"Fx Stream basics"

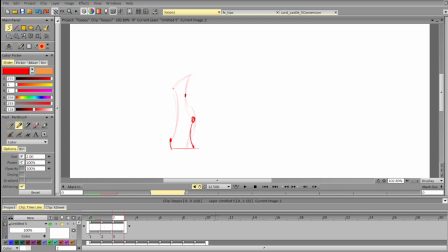For example, if we really think about that, we can add more variety to the animation by having these dots on different lines. So now they kinda on the same line. And we can put this one slightly to the right.
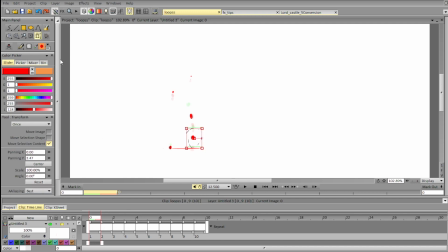For example, let's do that to make it more interesting. So it goes here, it goes here, and we can add wave motion to it, we can let it vibrate, whatever,
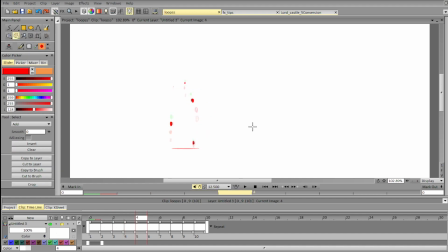to make it more dramatic, interesting, varied, anything really. Let's see, does that work? It seems to work.
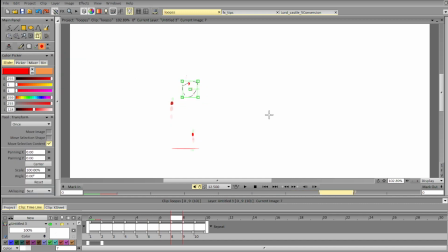And the biggest upside of that, especially as you're trying to create something new, is it doesn't take a lot of time.
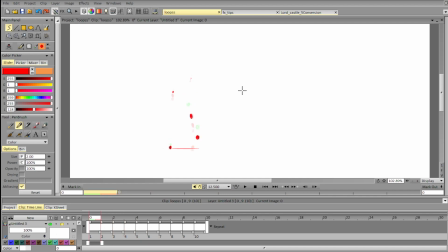It really doesn't. It's very fast thing. You can animate it easily and very fast. It's just a dot.
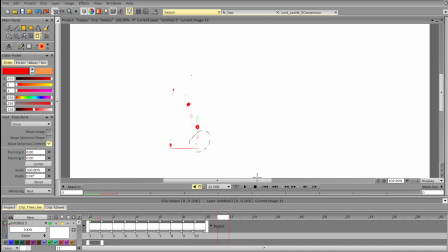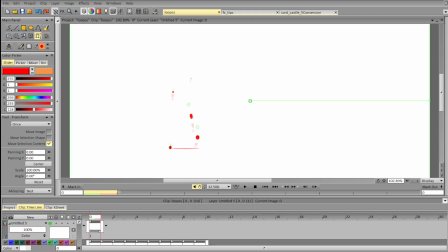Okay, let's go back and animate something on top of that. Okay, have the same number of frames, we're just connecting that and finding interesting design.
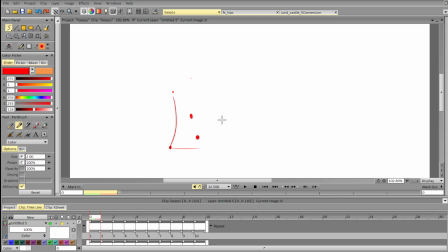Now we're focusing on how to make that work as fire. What is fire? How we can create some interesting design here.
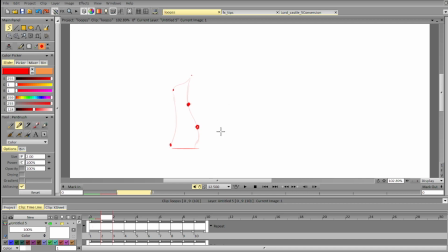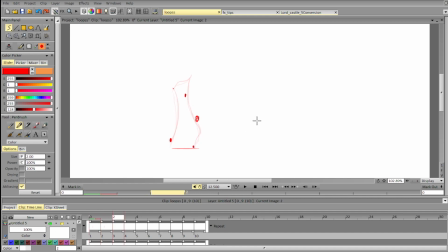Again, you don't have to stick to it completely, it's just a guideline for you that helps you understand the overall basics of the motion.
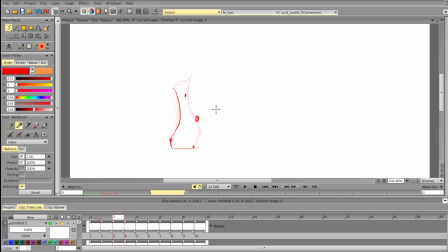So once you have that, you can change it up, you can add stuff, you can remove stuff, and basically do anything you want. And I guarantee it will be a bit easier to think about all this stuff when you have something.
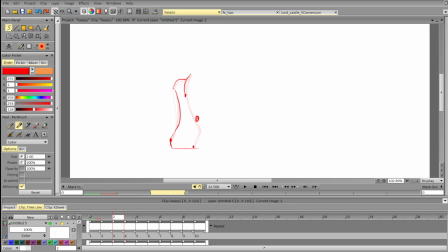It's like trying to start drawing when you have a blank sheet of paper and when you have something in mind.